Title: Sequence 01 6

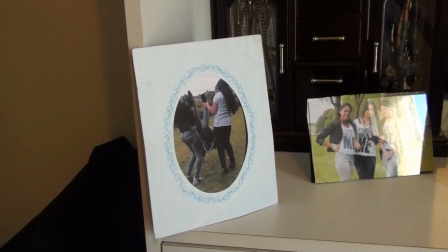Hello, my name is Heather Chambers. This is my A2 evaluation for my short film, The Lost Girl.
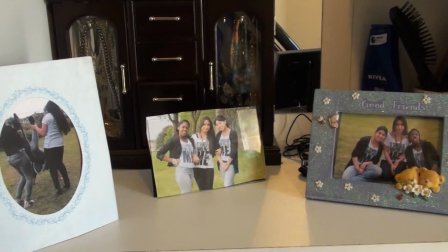My short film does use forms and conventions displayed in real short films.
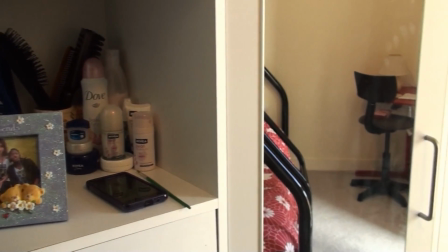Following my secondary research into short films, I found the conventions that they use include 2 or 3 characters, real-life situations, and issues.
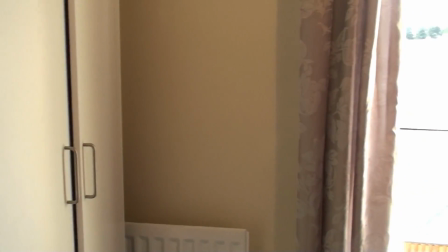Usually last between 2 to 5 minutes, and there is usually a twist at the end of the film.
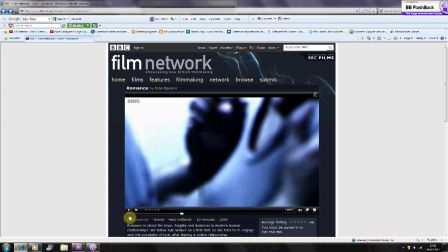For example, in the short film Romance, there are 3 main characters who the film centers around, and focuses on them alone.
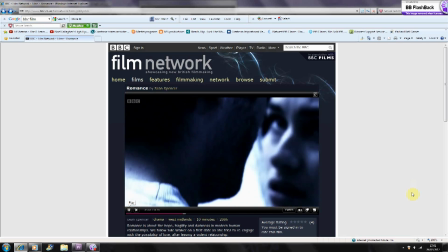This makes it easier for their characters to be established, because if there was more than 3, their characters would not be able to be as well established, therefore making it harder for the audience to relate to them.
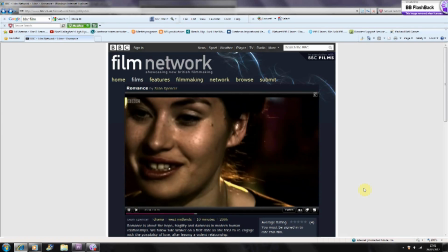Also, the film is about a lady going on a date for the first time after getting out of a domestic violent relationship,
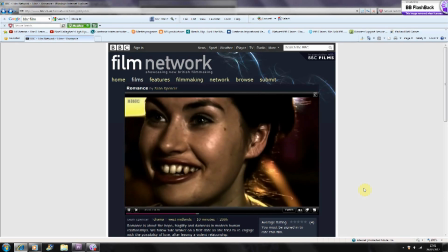and these are issues that women face each day, so it's a real life situation that the target audience could relate to.
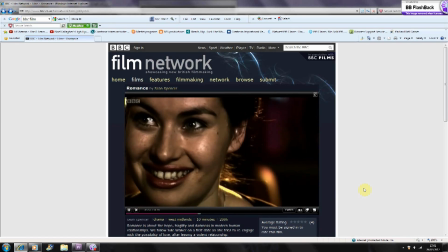Following my research into the genre of teen drama, I found more conventions that most teen dramas have.
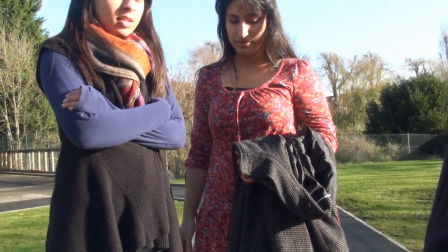They are: teenagers are the main characters of the film, friendships are broken up usually by rumours,
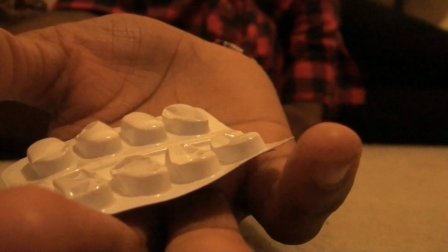relationships are going through a crisis, issues explored are drug use, bullying, teenage pregnancy, alcohol, and much more. These conventions are present in everyday single teen drama, even in TV shows. For example, in the TV show Gossip Girl, all the main characters are teenagers, friendships are always breaking up due to a lie or a rumour someone has spread or started, and one character faced a pregnancy scare once, and alcoholism is present in every episode.
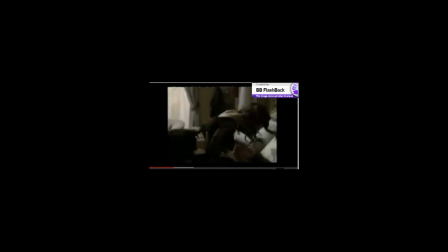After this research, I merged the conventions of short films and the teen drama genre and incorporated this into my film by having 1 main character and 4 supporting ones,
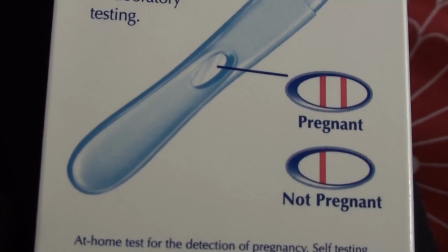basing the story on pregnancy, which is an issue many teenage girls face today.
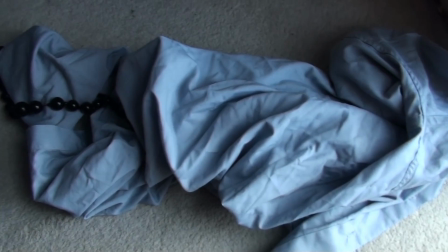Her relationship with her boyfriend and friends is destroyed due to pregnancy, and there's a twist at the end when we find out she has killed herself.
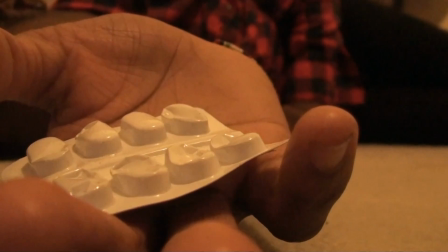These conventions help to make my film believable and appealing to my target audience of 15 to 25-year-olds.
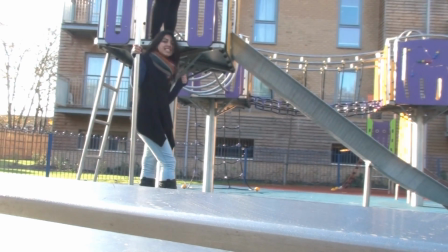The park used in my film has a backdrop of bright and green scenery. This helps to connote a happy, fun and positive atmosphere.
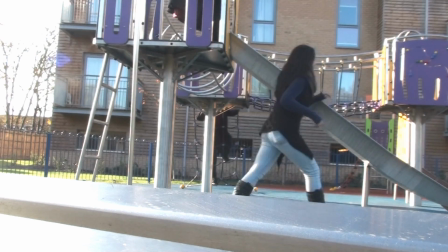These are the types of feelings that I wanted to convey to my audience. I wanted to show the contrast between the flashback and what her life used to be like and what her life is like now.
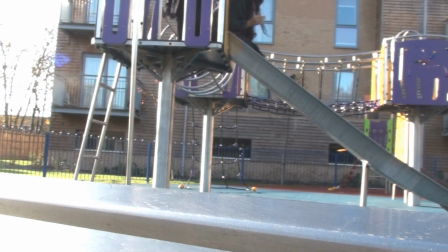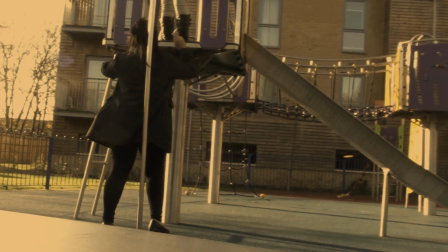My film acts like most teenagers in teen drama films. My character is a typical teenager.
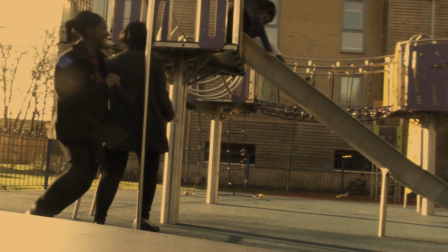She enjoys hanging out with her friends and is happily in love. She is very carefree, as most teenagers are shown in films. For example, in the teen film High School Musical 2, the main protagonist, Gabriella, just wants a summer where she can hang out with her friends, have fun and spend time with her boyfriend. However, she is also easily influenced, like when her boyfriend encourages her to take the next step in their relationship, shown as a flashback in my film.
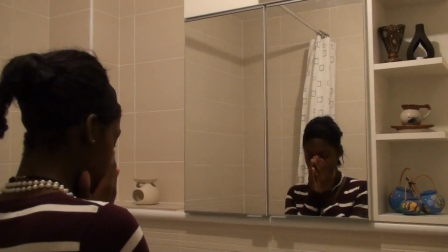The issue of peer pressure is a popular convention used in many teen drama films.
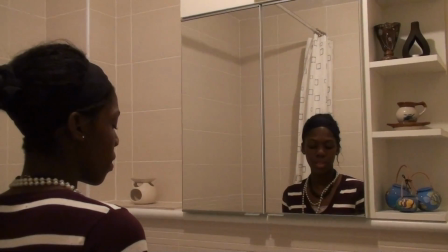It helps to portray the naivety many teenagers hold due to being young and not having many life experiences.
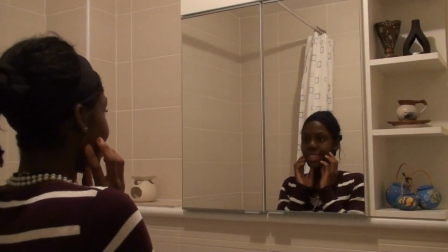This is what I wanted to show in my film and help my audience understand how easily led a teenager can be.
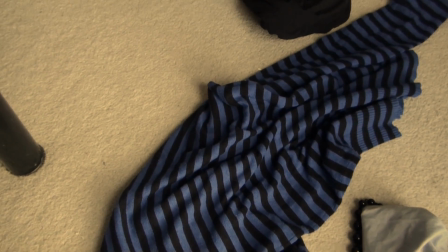Being aged 15 to 25, many of them will be going through peer pressure or would have encountered it at some point in their lives, so they will be able to associate themselves with Rachel.
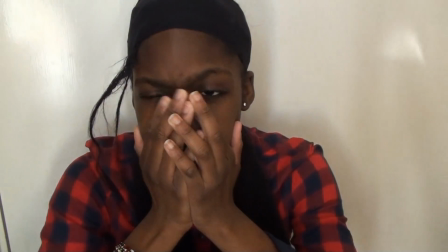My main character dresses in a red and black blouse. I chose these colours as they are the complete contrast, which is what is portrayed in the film.
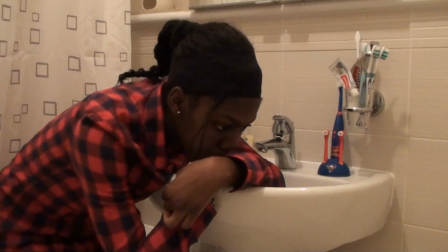The colour red can symbolise many different feelings, such as anger, danger, passion and love. For example, at the end of High School Musical, the 2 main characters are dressed in red. This is done to show the love and passion they share for each other as they are in a relationship. I wanted to show the love Rachel feels for her boyfriend Dan, whereas black is quite the opposite and shows hate, sadness, depression, gloom and death.
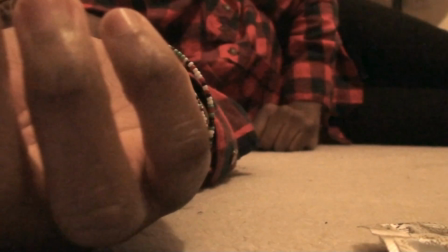This is why at the end of the scene, the black in the shirt shows death and sadness, because Rachel has committed suicide.
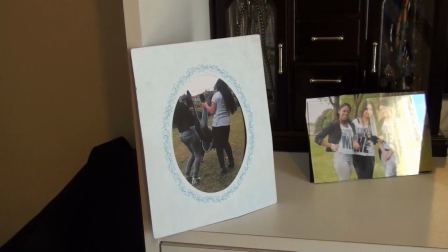The music used in the film ticks all the boxes for music normally used in a drama film.
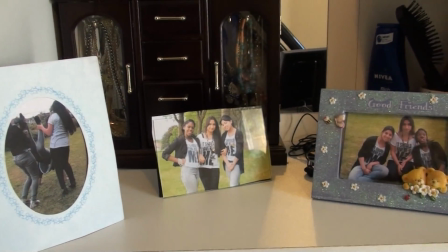The music starts off very quietly and slow. It gradually builds to a loud and dramatic finish.
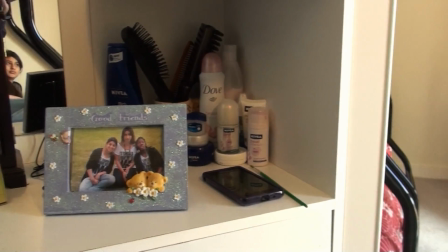This dramatic build-up plays when Rachel finds out that she is pregnant, adding to the suspense and tension in the film.